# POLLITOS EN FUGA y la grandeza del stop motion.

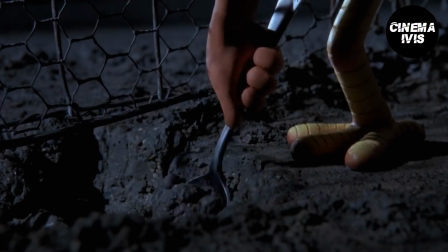(3:43)
El proceso creativo de Chicken Run o Poitos en Fuga como se conoce en gran parte de Hispanoamérica comenzó
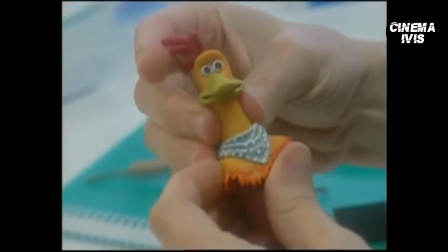(3:49)
desde 1995 y se tardaron 5 años para terminar el producto final,
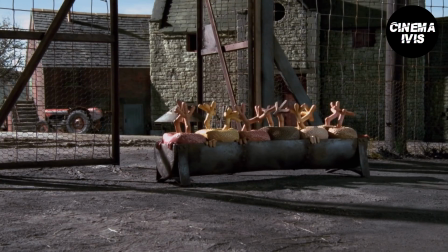(3:54)
mismo que fue estrenado en primavera del año 2000, convirtiéndose en un éxito rotundo en crítica y taquilla. pero ¿realmente su historia es tan buena?
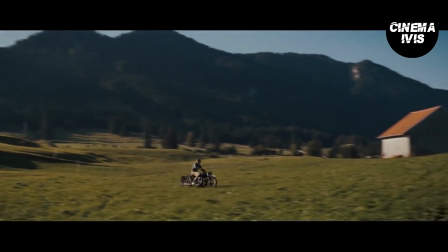(4:03)
como ya mencioné anteriormente Poitos en Fuga toma inspiración de la cinta El Gran Escape una historia en donde la Gestapo encierra a los aviadores británicos
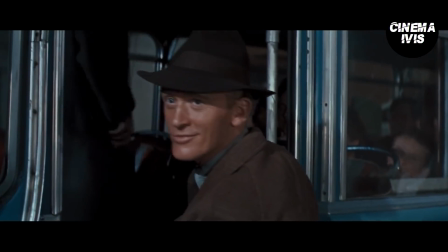(4:11)
y estadounidenses en un campo de prisioneros de máxima seguridad y cabe aclarar
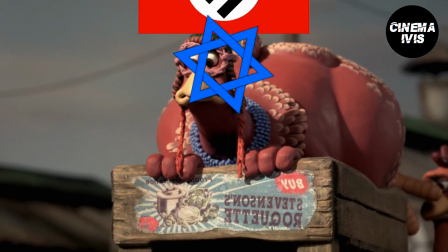(4:16)
que desde niño creía que la historia era una alegoría del pueblo judío y los alemanes que eran representados por los Tweedy y miren,
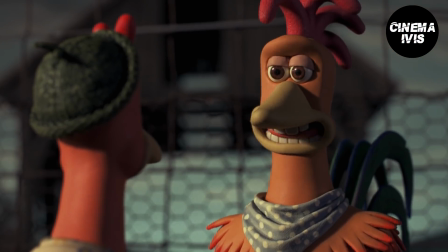(4:23)
no me pueden culpar tenemos todos los elementos para decir que efectivamente lo es hasta hay una secuencia relacionada con hornos pero más tarde
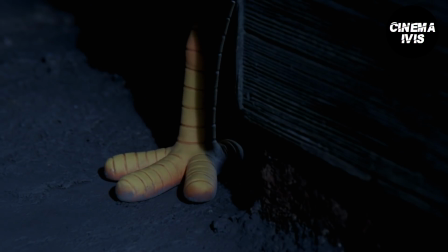(4:31)
profundizaremos en esto. La película comienza presentándonos a un grupo de gallinas que están dispuestas a arriesgarlo todo por conseguir su libertad.
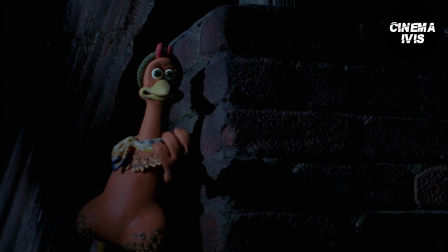(4:39)
Ginger, quien es nuestra protagonista y posiblemente la gallina más inteligente del lugar, se ve afectada por sus compañeras,
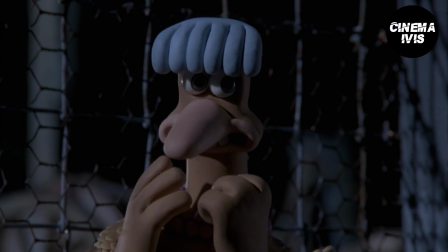(4:45)
a quienes les hace buena idea poner a la más gorda a cruzar el pequeño agujero que claramente no cuadra con sus pronunciadas caderas.
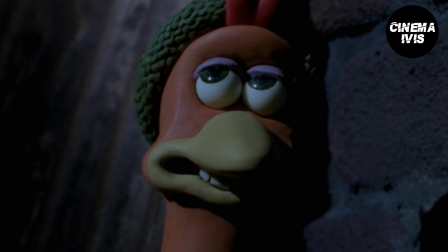(4:52)
En serio, el diseño de las gallinas en esta película es bastante curioso.
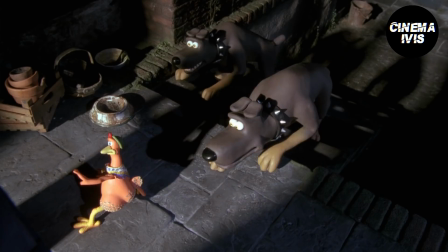(4:56)
Mientras Ginger intenta escapar de estos perros con intenciones bastante desmonetizables, esta se encuentra con la señora Tweedy, quien es la manifestación del mal en esta historia,
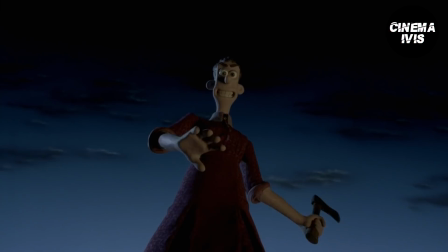(5:05)
a pesar de no estar directamente involucrada hasta el enfrentamiento final en contra de las gallinas.
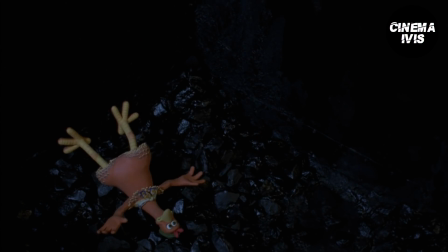(5:10)
Posteriormente tenemos una secuencia donde a Ginger se le mete una y otra vez a confinamiento,
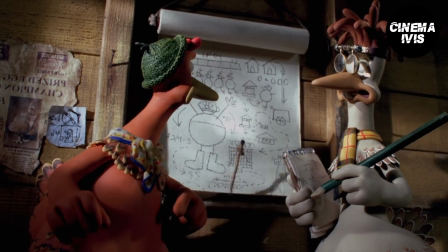(5:15)
ya que cada plan que intenta es estropeado por distintas razones, desde intentar hacerse pasar por la señora Tweedy,
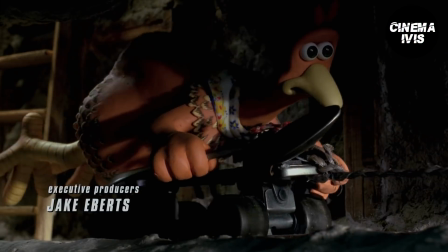(5:21)
hasta aplicar cruzar por un narcotúnel al mismísimo estilo del Chapo.
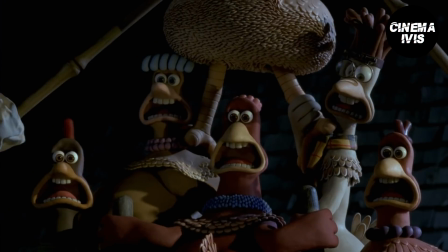(5:24)
Dicha secuencia te muestra por qué los personajes ya no tienen esperanza al comienzo de la historia Lo han intentado
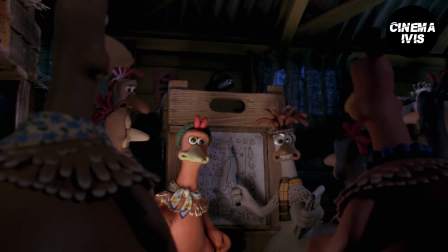(5:31)
tantas veces que solo el pensar en un nuevo plan para escapar los tiene hartos Después de los créditos iniciales,
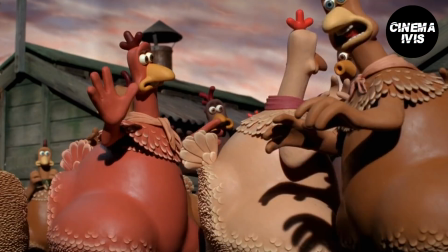(5:37)
Ginger es de vuelta al gallinero donde tenemos una escena que es difícil de olvidar Ya que se nos demuestra qué les pasa a las gallinas que no ponen huevos
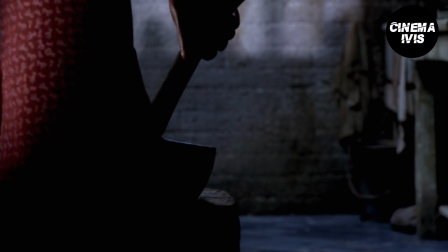(5:45)
Esto te hace sentir la impotencia de los personajes y se percibe en la atmósfera un cierto nivel de pesimismo Con nuestra protagonista mirándose a
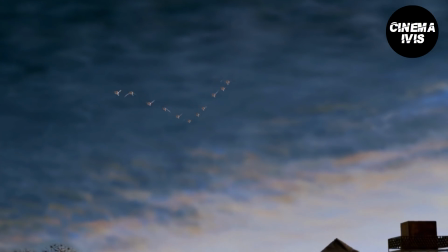(5:53)
las nubes, viendo como una bandada de aves navegan por el cielo hacia el horizonte,
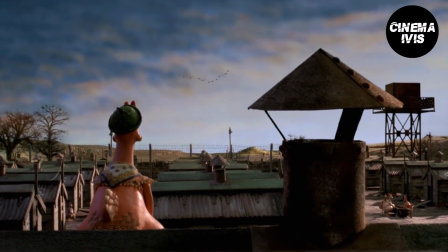(5:57)
preguntándose si al igual que ellas podrá conseguir esa libertad, y forzándose a creer en que todavía existe la posibilidad de salir de esa prisión.
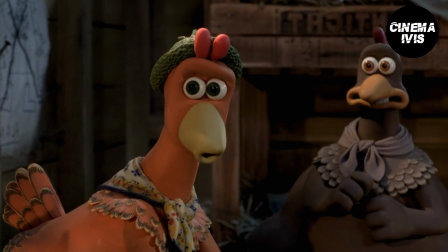(6:06)
Cabe aclarar que ese es un factor clave de la historia que se nos está contando,
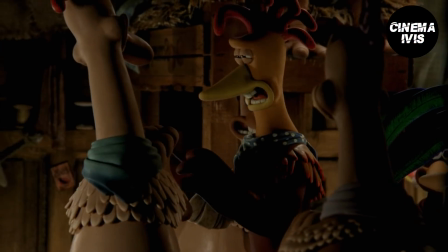(6:10)
la esperanza, el creer que existe una mínima probabilidad de cumplir sus objetivos de alguna manera,
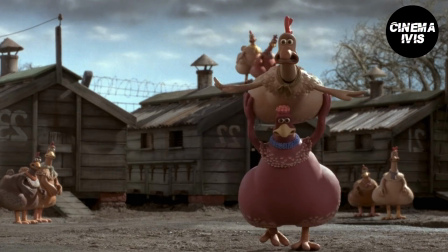(6:16)
a pesar de que todo el mundo te diga que no puedes. esto lo demuestran las compañeras de Ginger quienes ya están cansadas
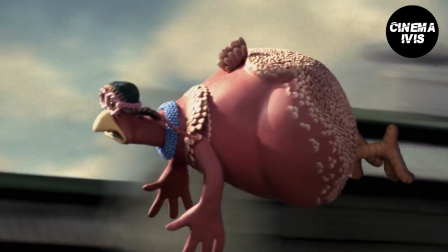(6:22)
de escuchar sus ideas acerca de libertad e inclusive podemos ver como a pesar de
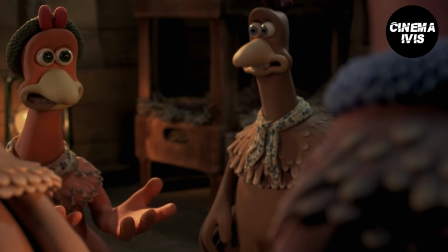(6:27)
presentar una postura positiva frente a las demás al momento de estar sola está
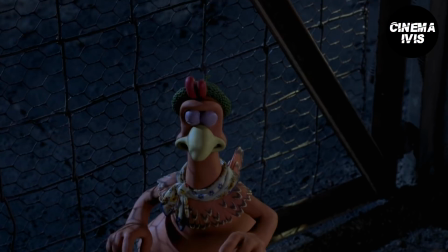(6:31)
en desesperación porque realmente no tiene idea de qué hacer y es aquí cuando llega Rocky también conocido como el gallinero solitario un gallo que supuestamente
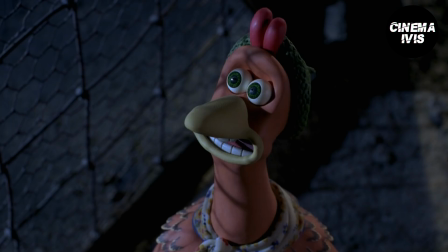(6:40)
tiene la habilidad de volar pero que realmente solo es parte de un acto de circo del que quiere
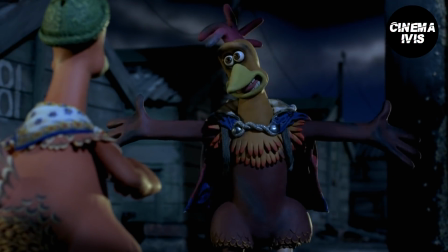(6:45)
deslindarse al igual que las gallinas encerradas en este lugar él se encontraba en una posición similar,
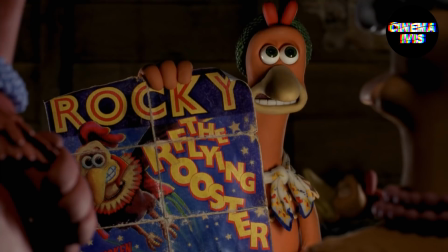(6:51)
siendo solamente una atracción. Porque como dice Mastare Ginger, la prisión muchas veces no es el lugar, sino la mentalidad de las personas.
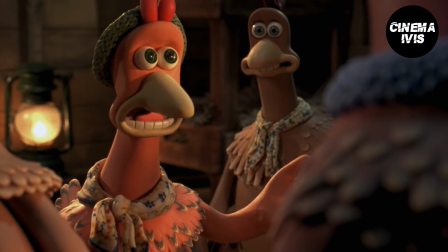(7:00) ¿Saben cuál es el problema? Las cercas no solo rodean la granja, están aquí en sus mentes.
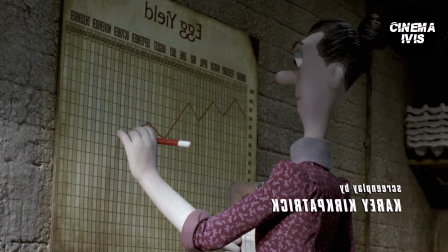(7:05)
A todo esto la señora Tweety está harta de tener pocas ganancias con la venta de los huevos de gallina,
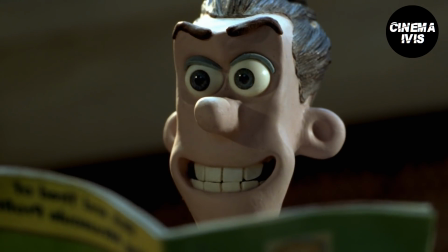(7:10)
así que compra una máquina para hornear pasteles, y el ingrediente clave es el pollo. así que en lugar de seguir forzando a las gallinas a poner huevos,
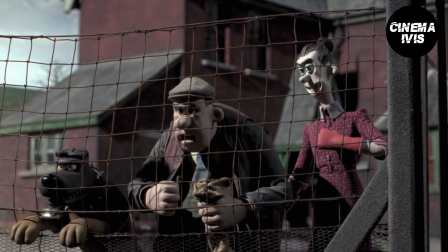(7:18)
prefiere engordarlas. Cabe añadir que de niño no sabía que la pareja de humanos eran esposos y es curioso que revisitándola para este video,
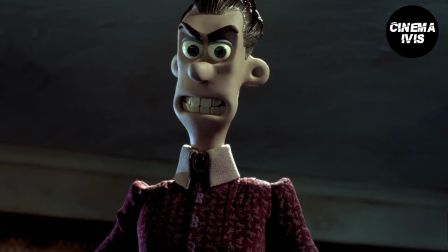(7:26)
noté como el abuso psicológico por parte de su esposa provocaba que el señor Tweety de alguna manera
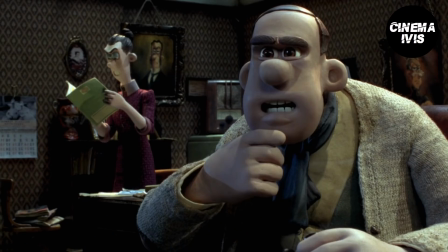(7:31)
desquitara su frustración con los pobres animales llegando inclusive a pensar que estaba delirando cuando
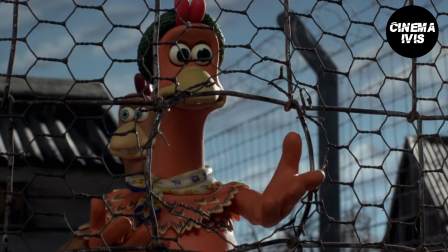(7:36)
irónicamente era el único que se estaba dando cuenta que las gallinas estaban organizadas.